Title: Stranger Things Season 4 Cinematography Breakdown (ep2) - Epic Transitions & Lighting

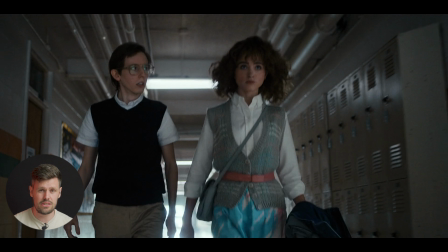[4:13]
Notice how we're keeping that same rule of keeping the distance between the camera and our subject the same, whether that be in front of them or behind them when we are sort of tracking with the characters.
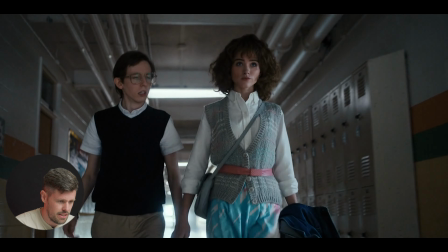[4:24]
Okay, then we're gonna keep the distance, then we're gonna cut to the reverse shot.
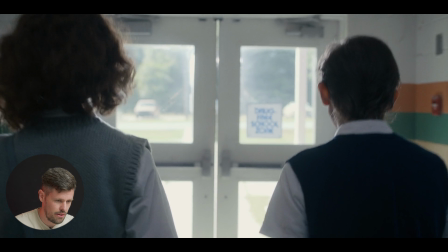[4:28]
Again, we're keeping the same distance between the characters. What I think has happened here as well is that they've leveled their exposure for inside. And notice again how when I was talking about this problem that we can encounter a lot, especially as indie filmmakers,
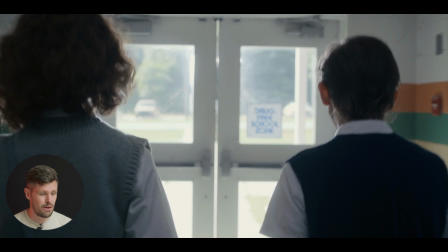[4:43]
is the transition of going from inside to outside, and especially when it's a very bright sunny day.
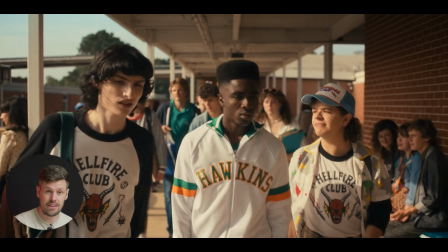[4:49]
If you're exposed to the levels that are currently inside, you have to either change your exposure as soon as you get
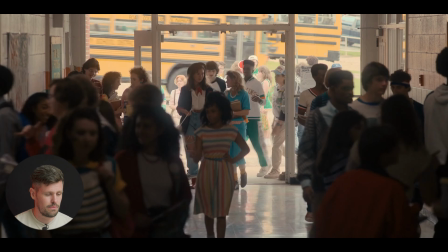[4:55]
out, or you have to do sort of some sort of trick where you maybe jump to the outside as a shot.
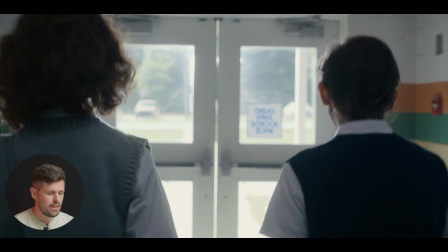[5:00]
But what I think they do here is they've exposed to the levels of the interior,
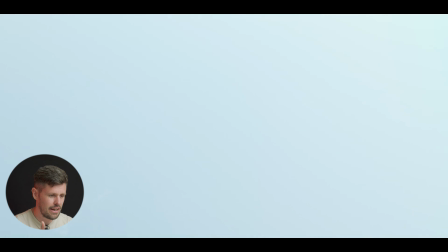[5:07]
and then as these characters come through, they push open the door, and that natural daylight is just flooded the lens. that's what I think's happened. There might have been some post work in that as well. But the transition here it comes, there it is.
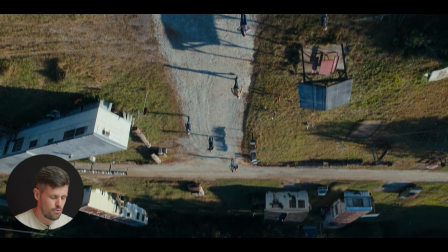[5:19]
A beautiful shot. It's like this upside down rotating shot, which just flows so well from that last shot.
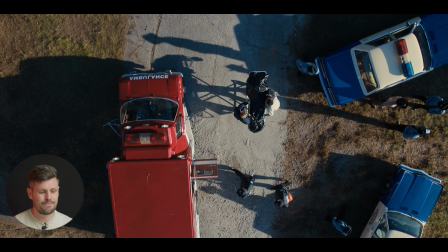[5:26]
What I think this is either a drone shot, but I think it's more likely a crane, because obviously Tim Ives mentioned he used Techno crane a lot, and this is obviously large enough to be that kind of, or high enough, and to be that kind of a piece of equipment. Time of day, we're shooting this at a very particular time of day.
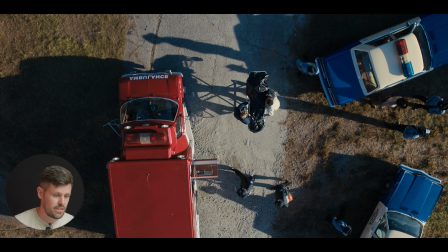[5:46]
This is either sunset or sunrise. I imagine it's going to be sunrise. The reason we can tell that is because the shadows, you can see that the police officer right here, look how long his shadow is.
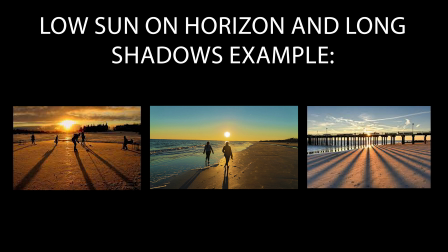[5:56]
That means that the sun is going to be very, very low against the horizon to cast those long shadows.
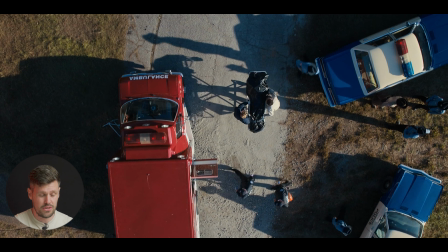[6:01]
The reason you'd want to do that is obviously part of the story, the scripts, shooting schedule wise as well. But more importantly, if this is a crane, for example, the base of this crane is going to be over to the left. Even if it was a drone, these shadows would help hide any kind of distraction,
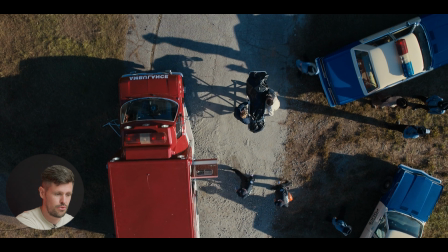[6:20]
because if this is midday, for example, that drone shadow is going to be right below us. But because we're shooting at this very particular time of day with the long shadows, that drone or crane arm is going to be way over camera left, so we're not going to be able to see that in shot,
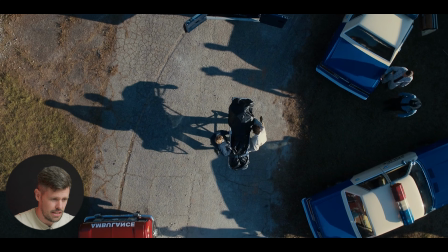[6:36]
which obviously you don't want to. And then it comes down, and it's very controlled, which is why I think this is probably a crane shot.
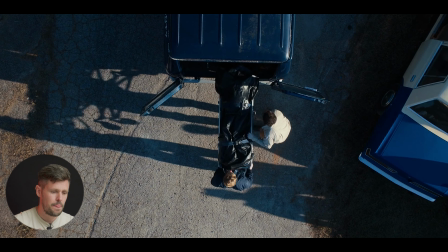[6:42]
Then we cut to this next clip, and the only thing I want to point out here again is depth.
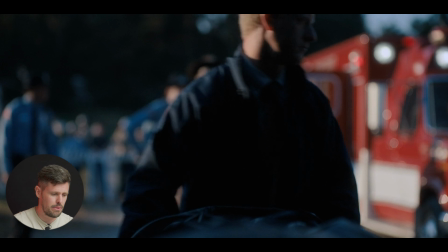[6:48]
As cinematographers, we're trying to create depth in all our shots. Foreground element here, we have the body they've just found and put into the back of this ambulance.
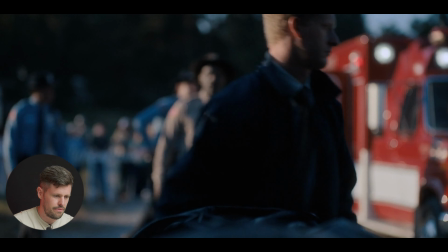[6:55]
We have our two characters here. I think we shift focus, to the new police chief.
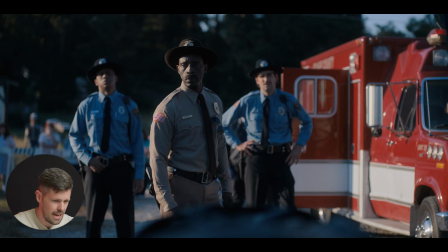[7:00]
Cut to this shot, which is nice. And then here we go, closing the doors. That's just a great way to end that little clip. So yeah, I just really love that shot.
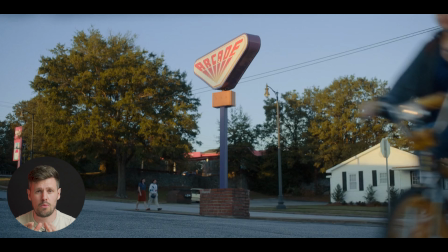[7:10]
All right, moving on to the next one. Okay, so for this next sequence, I want to point out the fact that lighting continuity does not matter. The lighting can change so drastically, and audiences won't even notice. The thing with Stranger Things is whenever they start a shot, they're always starting on something.
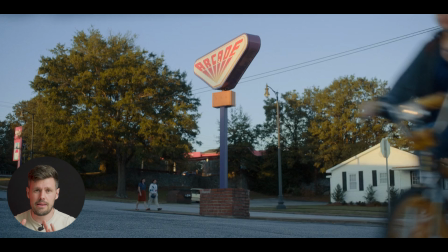[7:27]
They're always focusing on something and then moving into the scene. And here we go, this very first frame that we have, center framing. Again, that's part of Tim Ives' sort of palette for Stranger Things. So we're center framing on the arcade.
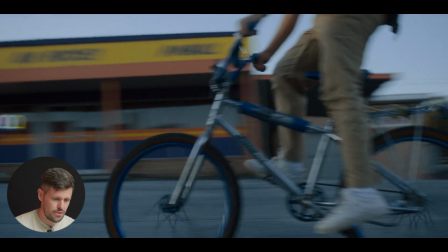[7:43]
Instantly we know where we are. Max ride past, and then as soon as Dustin comes into frame, we follow him, focus on him, follow it.
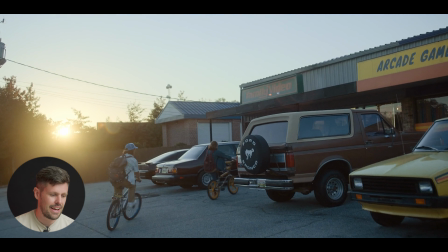[7:49]
Okay, so I'm gonna pause it here. I wanna show you that the only light source here is the sun. Okay, so this is probably, again, this is either sunrise or sunset. We're getting into dusk and stuff. But here's the part where lighting continuity does not matter, okay? Watch this, the sun is on the left of this building.
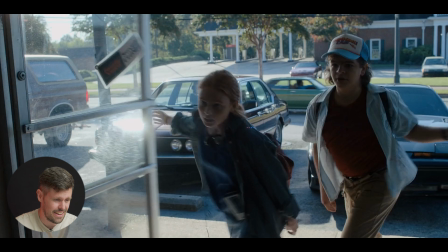[8:07]
So we jump to this next clip, and it's full on middle of the day. The sun has suddenly just, changed position drastically.
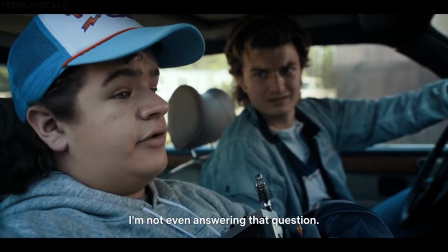[8:15] I'm not even answering that question.
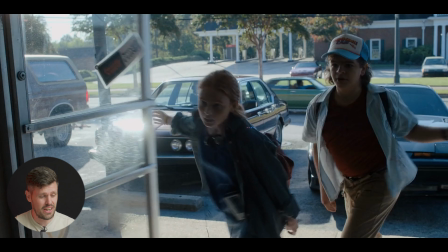[8:18]
And guaranteed, most audiences, 99% of people won't even notice that the lighting's completely changed. Again, the reason why this works is because the lighting looks best here. This is going to be the best time to shoot this scene of them coming in, because everything is backlit.
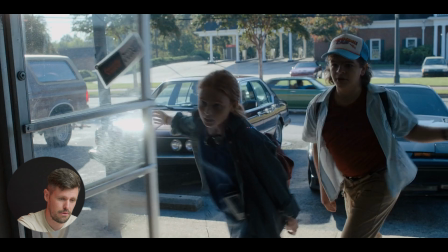[8:36]
And then the reason why we know everything's backlit is because this house in the background, the shadows are pointing towards the camera. Therefore, the sun or the light source has to be opposite the camera to give us the shadows pointing towards the camera.
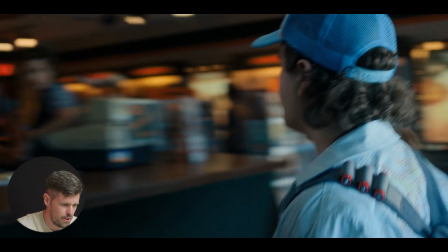[8:49]
Anyway, we cut to this clip, everything's backlit, and we follow our characters in, pan left, and into the store.
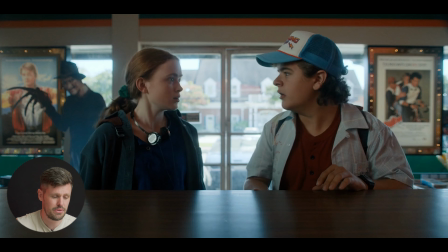[8:57]
Now we jump behind the counter. Again, we're shooting, trying to have elements in front of, for the foreground, the midground, and the background.
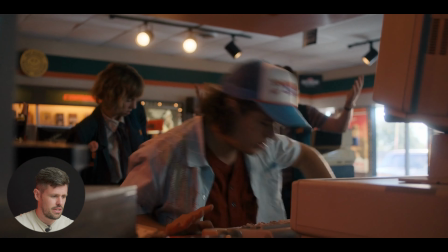[9:04]
So as the dolly comes round, we land on this locked shot with left and right foreground elements of the computer and some boxes and bits and pieces.
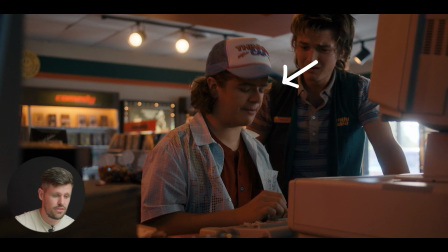[9:13]
Center framing with Dustin, our character. Our other character is looking at Dustin, so our eye is extra drawn to the center of frame. And then we have background elements, practical lights and bits and pieces, that natural sunlight coming in as well.
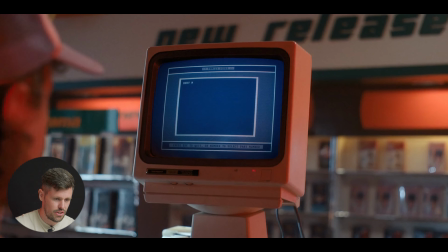[9:27]
As the other characters come in, we cut to this next shot, which is a push in. We have the contrast,
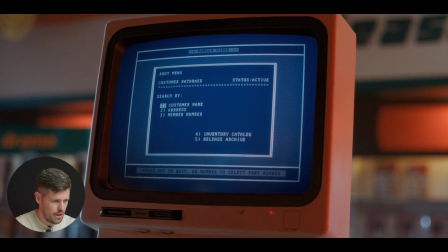[9:32]
color contrast of the red coming from that sign and the outdoor very cold blue coming from the left to give us that color contrast on the computer. And again, the movement of that is a push in and ever so slight tilt up. What the filmmakers, they're telling you is that this is important.
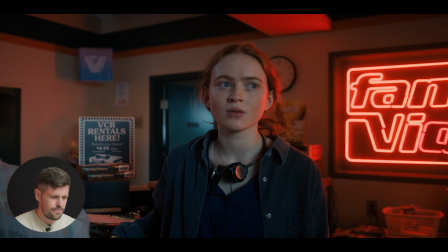[9:49]
This part is important information. Okay, and finally, I just want to pause it on here.
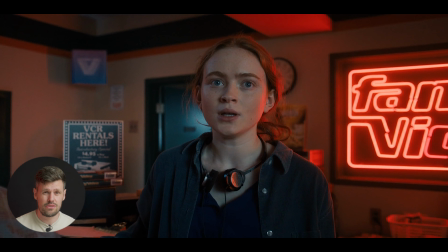[9:53]
Just another thing to always be thinking about is trying to create that depth in our image. This frame on max, it's just a slow push in to her face from a sort of a medium to a close-up-ish.
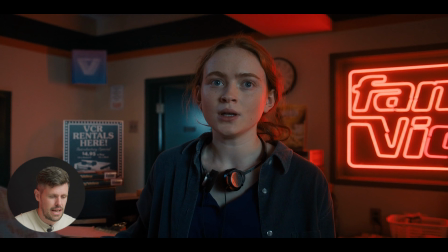[10:08]
But no, again, color contrast here. We have the red from camera right and the bluish kind of color from camera left, and then this natural daylight on the right of her face. But the other thing I wanted to point out was the depth part of the image.
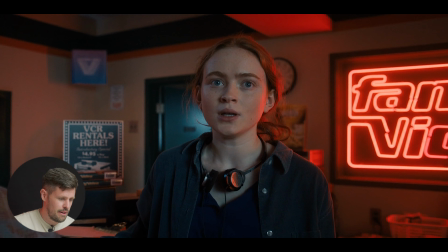[10:23]
That door behind her, that whatever it is into the back of the store or whatever, it's just little bits like this where you open a door and chuck a light in there that again would be representing daylight from a window perhaps.
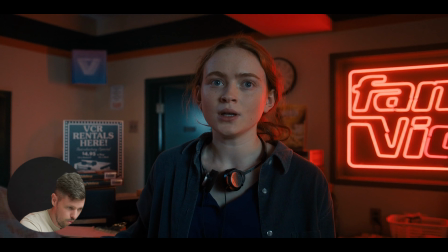[10:37]
But if that door was closed, then that whole door, that whole area of that door in the frame would be black. You see how the top of that corner of the door is very dark, that whole part of it would be dark. And that little pop of light with the door open, it just gives you that extra depth,
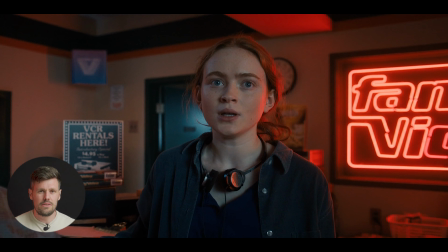[10:52]
that extra, you know, dimensionality to the image and stuff, you know. And yeah, I just noticed those type of things. There's always those little extra bits you do to an image that make it that little bit, at 2% improved.
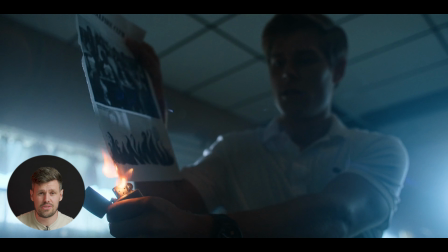[11:08]
Okay, moving on. So this next sequence is one of the coolest transitions within episode 2, if not all of season 4. It's the burn transition towards the end of the episode. So here we have the shot of the guy, and we rack focus to the flame, he's burning it, and then I'll pause it here.
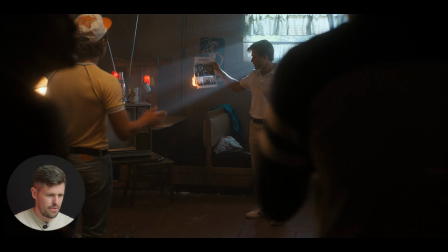[11:26]
Yep, just here. I just want to show off the bit of cinematography here, again, the depth. So we have 2 characters, foreground elements, they're silhouetted, so they have no light behind them.
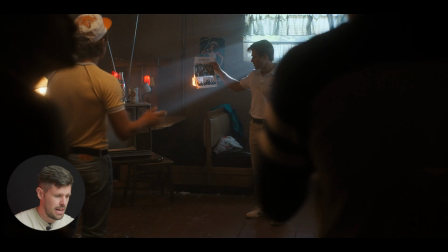[11:38]
All the light is in front of those guys, hence they're silhouetted. We have our guy in the yellow t-shirt here, who's in our sort of mid-ground. There's gonna be some sort of soft light above him, and it kind of falls off as well.
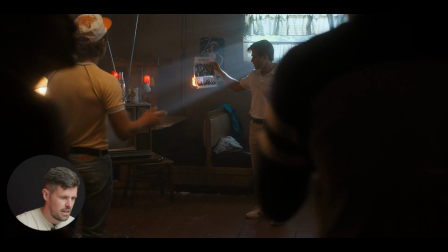[11:53]
So it's gonna probably be just over him, just to get some illumination on him. You have the practical to the left there. We're seeing the bulb. Then we have here, which is really the point of interest.
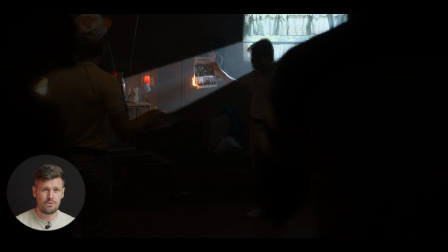[12:06]
This light here, there's going to be a very powerful light source, hard light coming straight through that window.
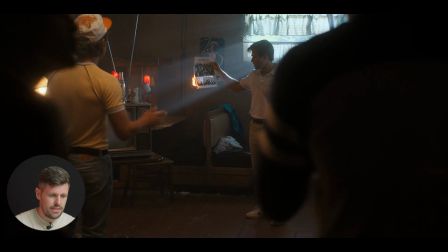[12:12]
Notice how it's angled as well. So it's over to the camera right, pointing to camera left. We've angled it in a way where it's not pointing towards the camera. It's very much angled.